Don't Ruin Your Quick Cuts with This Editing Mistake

It doesn't matter what kinds of videos you make or with what software,
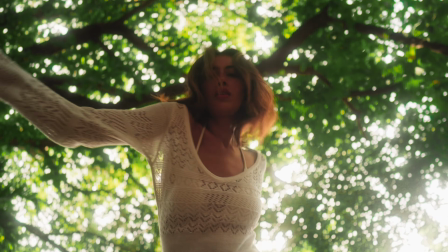the editing technique that we're going to go over in this video is one every single video creator should know. I'm Dylan John, and let's first take a look at this short music video example.
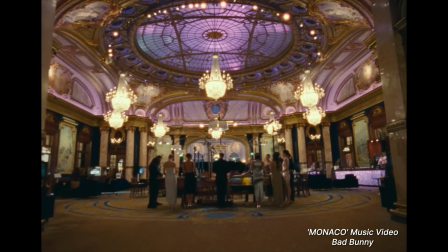So what did you think about that? Something felt off about that sequence, did it not?
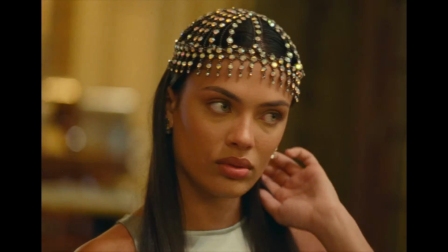I showed this to my girlfriend, who's not a video editor,
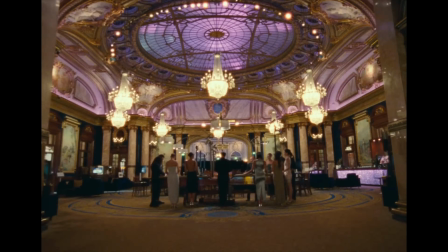and she said that she felt that the cuts needed to be slowed down, that there wasn't enough pause in between them. Here's the thing though, the reason it doesn't feel smooth and cohesive is not because the cuts are too fast.
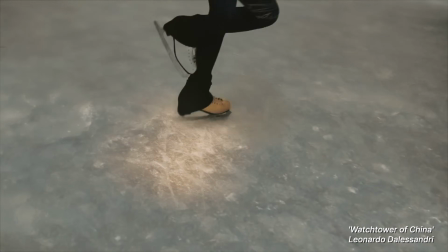You can have cuts that fast or even faster and still make it feel smooth.
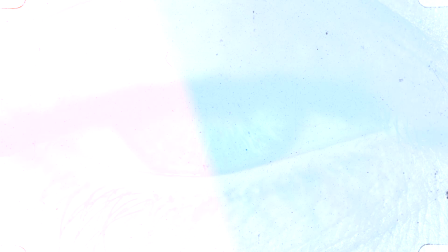The reason it doesn't work is because the editor seemed to forget about something called eye trace.
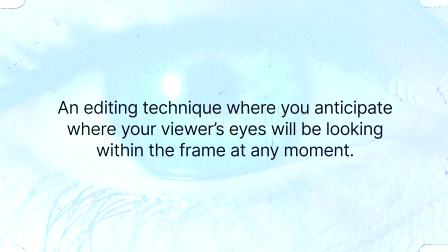Eye trace is an editing technique where you anticipate where your viewer's eyes will be looking within the frame at any moment. It is crucial to making a sequence feel smooth, especially one with fast cuts.
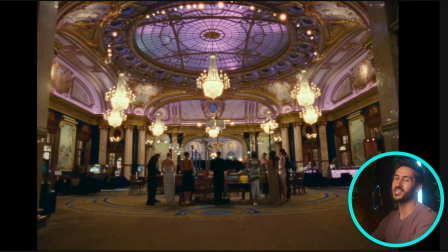If that was confusing, here's what I mean.
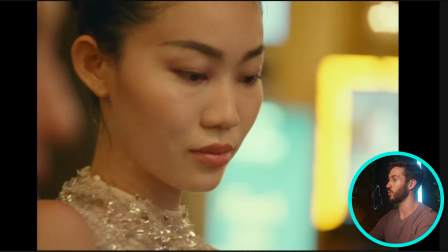So the part of this example that I felt was the most jarring was this whole sequence with the girls, as well as the roulette wheel. And so if we go frame by frame, each shot is only a few frames.
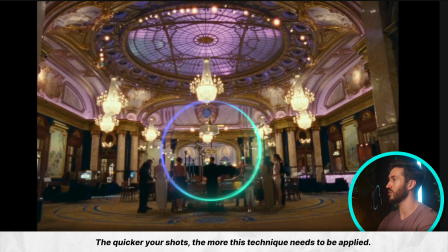And so we are having to look starting down at this table, then we look up at her eyes.
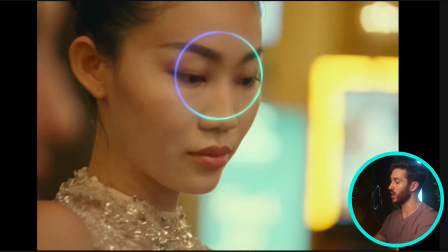Usually we are drawn to people's eyes, as well as the brightest thing in the shot.
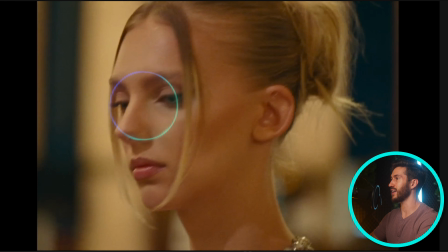And then the next shot, her eyes are a bit away. Then the shot after this, then we have to scan our eyes back to the left and down.
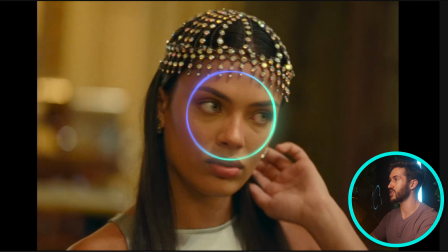And then this is also not in the same position. And then it cuts to Bad Bunny here.
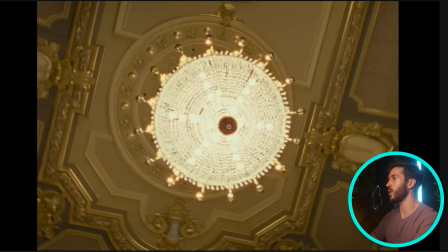This also I thought was interesting. I don't know why the editor would not line these up perfectly.
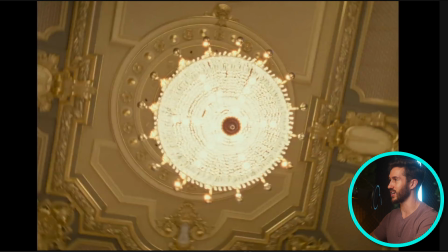It's the perfect shape match cut, and he doesn't line them up that well.
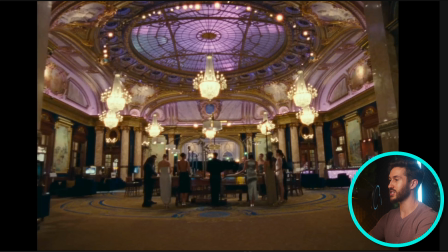But if we watch that in the fast pace, let me mute this music.
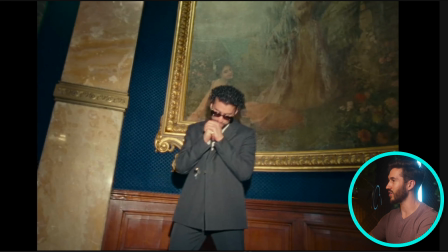So notice how your eyes are just looking everywhere. Here's a clip from a recent film I watched where the editor uses eye trace really well throughout the movie, but specifically in this sequence.
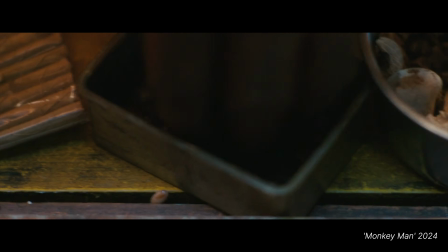Did you notice how watching that just felt effortless?
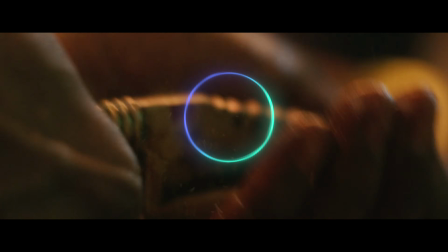You didn't have to scan the frame to find where to look because the editor likely scaled and repositioned those shots,
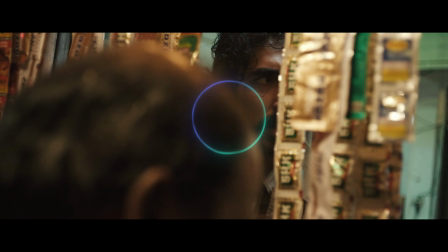so you're essentially forced to look in one general location. This makes those quick cuts work and feel cohesive.
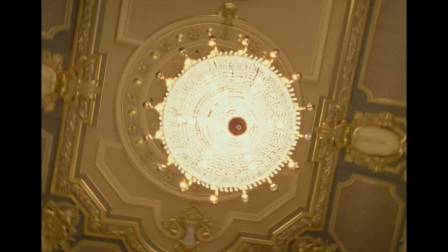Contrast that to the music video example once again, and you can really see the difference. Another important thing to remember is that the wider your shot is and the more stuff that's in each frame,
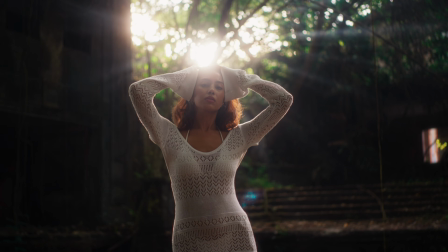the harder it's going to be to create good eye trace. That's because your viewer will have to quickly scan the frame to find what to lock their eyes onto.
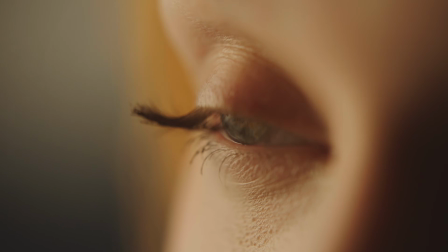And if there's more stuff in that frame, it's going to take their brain longer to lock on to the subject. They may even end up locking on to something that you don't want them to look at. So if you really want to make a smooth, fast cut sequence,
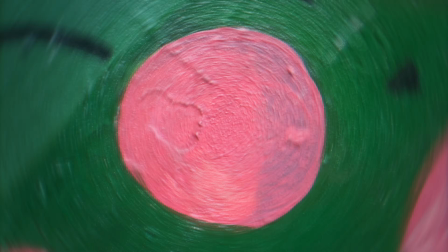you'll find that close-up shots with not a lot of distraction in each frame seem to work the best. You can still throw in a wide shot every now and then, but preferably one that doesn't have a lot going on in it.
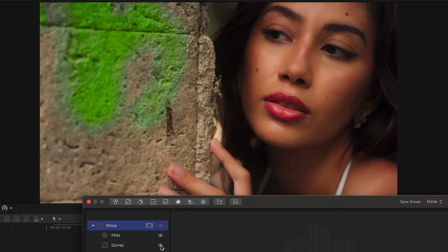If it does, you could maybe add some blurring around the edges or anywhere outside of the subject, or maybe some vignetting to help guide your viewer's eyes into that area of the frame that you want them to look at.
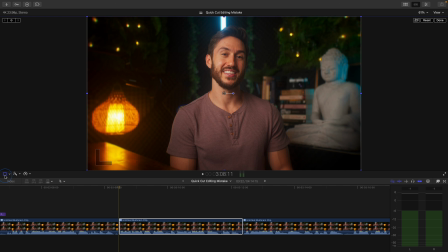As a very basic example of eye trace that you could apply in your own videos, if you like to do that scale in jump cut that content creators do,
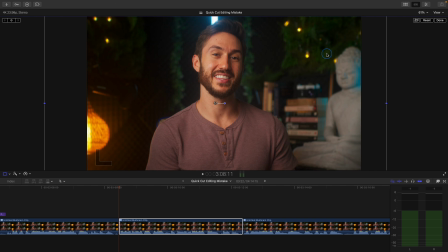by making sure that shot B has your eyes lined up in the same place as your eyes in shot A, this will help the viewer feel like the flow between the two shots is smooth. The eye trace technique is incredibly useful, but this technique in this video is even more important for good storytelling.